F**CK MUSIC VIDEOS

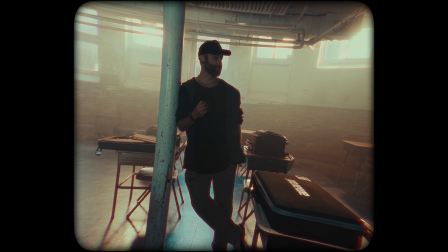[0:00]
today's location is pretty sick, not gonna lie. I've always seen this in music videos, this place.
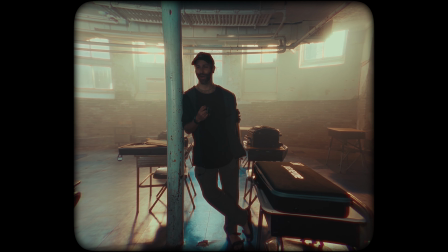[0:07]
There's a little Malibu, I forget his name, but I just saw a music video shot in here that was sick. Mike's been in this location before, and we're in New York. Like, this is really cool.
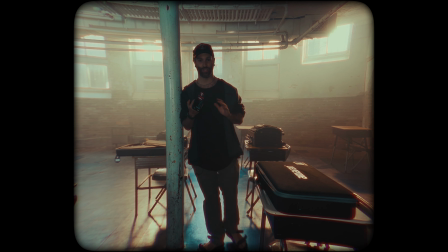[0:19]
I always wanted to make a studio just like this, where it's just texture everywhere, kind of just an open space.
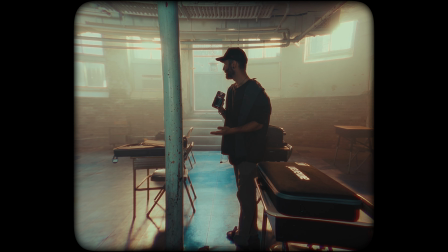[0:25]
It's currently a classroom, but like, you really could do anything you want in here.
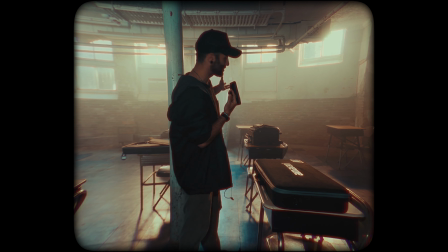[0:31]
And we're making it look like sunset. Like, this looks like the most wild sunset poking through right here, but it's all just completely faked. Hold on, let me show you. This is what they talk about when they say movie magic. Like, watch this.
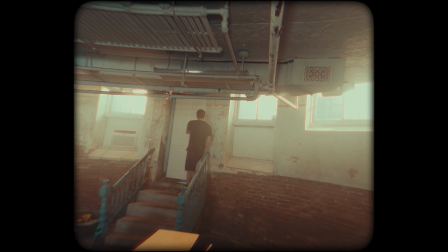[0:45]
Let's test out smoke now, let's see.
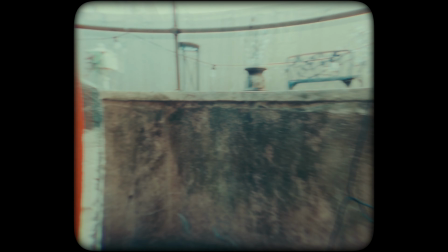[0:51]
Let me shut the lights real quick. Oh God, so bright.
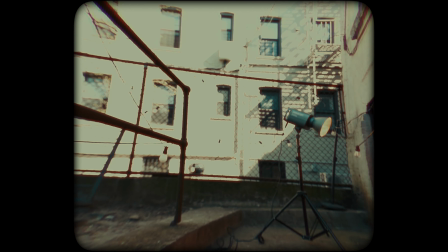[0:59]
All right, so we got one light,
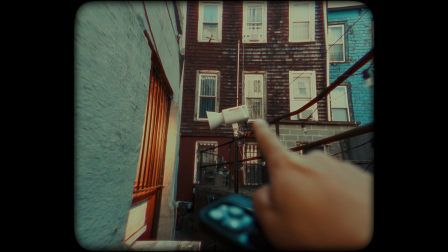[1:03]
two, three, four over there.
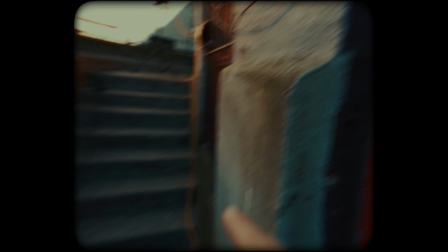[1:08]
Kind of just this
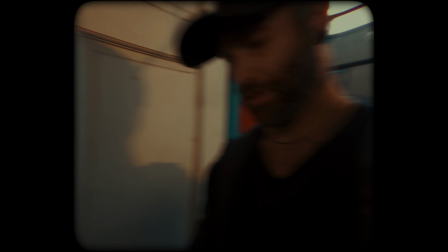[1:12]
ugly mess of a bunch of cords, but all of this helps fake a sunset.
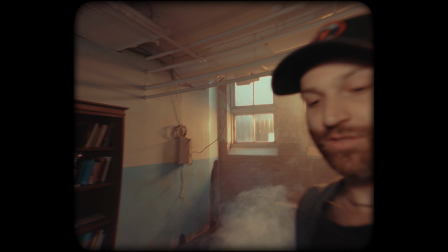[1:20]
So now we're smoking it out to get those nice light rays. Oh yeah, let's put the two lights up too. Grab
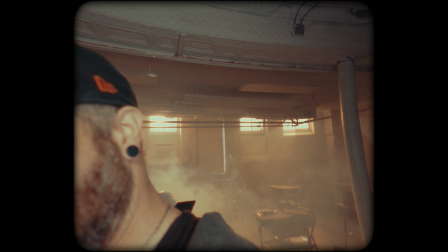[1:36]
these. Yeah, we're not even done setting up the lights too. So how are these gonna be just practicals in the back? Like, what do you? What, two lights? Yeah. I don't know yet. Over here. And then there's two others in this one.
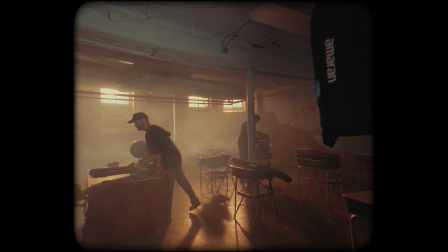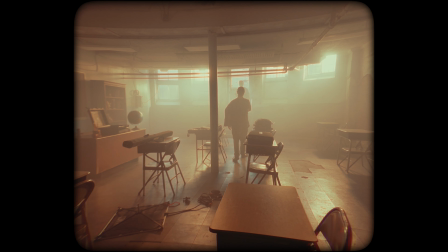[2:08]
I just want to get a spotlight through. I kind of just want to get a glow on the left side that shines through, because it makes sense if it's coming in this way. It's getting like what I need, getting the streaks I kind of want.
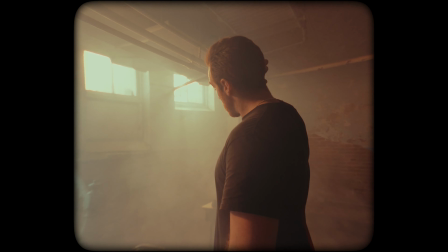[2:18]
I might have to put a spotlight on there so it gets like a little harsher, but because of the frosting on the windows, it's not getting like the full streaks I need. But it's getting at least like the orange glow. So like in post and some of that, at least in that, like I can blow those out if I need to, but it'll work from what we need.
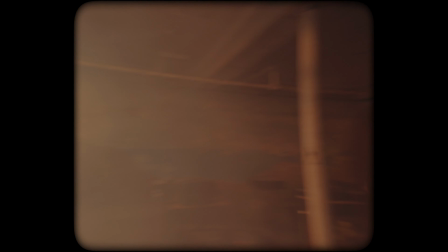[2:35]
Looks really nice.
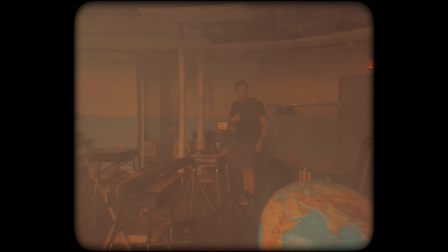[2:41]
Especially once we front light them. Front light you. In your face.
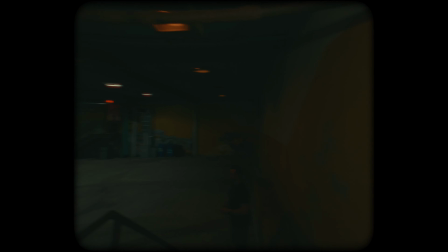[2:48]
Well. We'll get the guy to move his guitar out. Go. Do you want to use it?
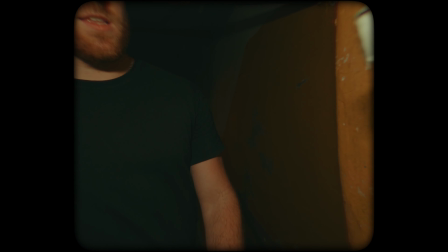[2:53]
We're just gonna send a video to the artist. Yeah, okay. I doubt we wouldn't, because I love this.
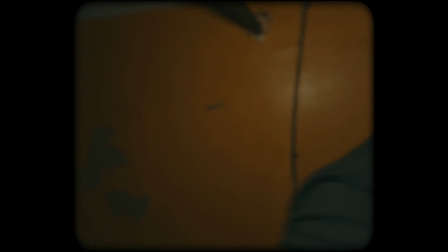[2:57]
I love the look of it. Yeah. Okay. Am I able to put smoke in this one too? Like, am I able to bring the smoke machine in there as well?
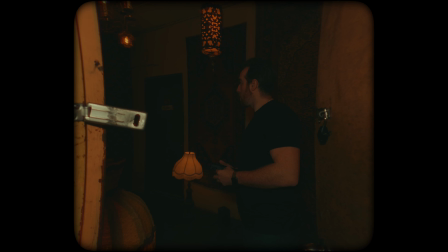[3:04]
You can bring the smoke machine in. Yeah, I'll just have to move its smoke detector. Okay. Thank you.
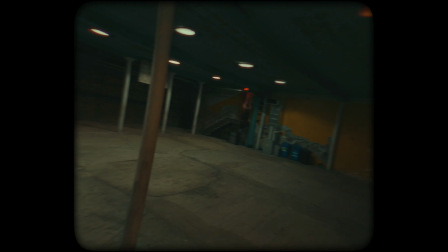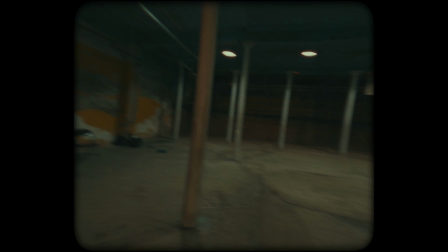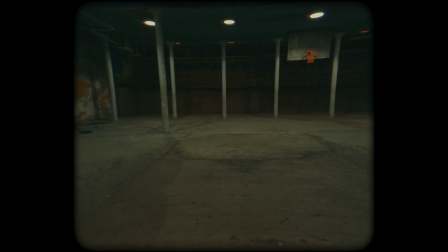[3:19]
This is so sick, dude. I just want to play basketball in here. Like, what?
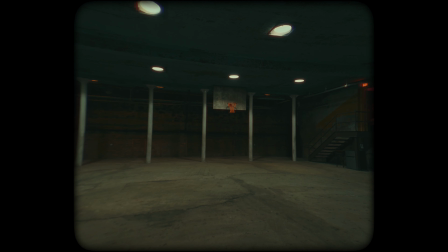This is hella. Yeah, if we put a light right there, wrap all the two lights, just wrap them around here.
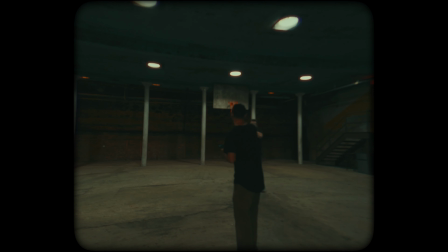[3:41]
But imagine a video and you have a bunch of people in the circle. DJ right in the middle, yeah, with the two lights around. I bet you need a rock shoot right here. That's it. Now
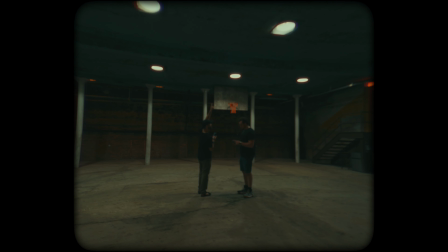[3:58]
I wonder if they're okay with that. You can see this is where I'm going to have the triples in here. Okay, so let's keep getting stuff set up in there.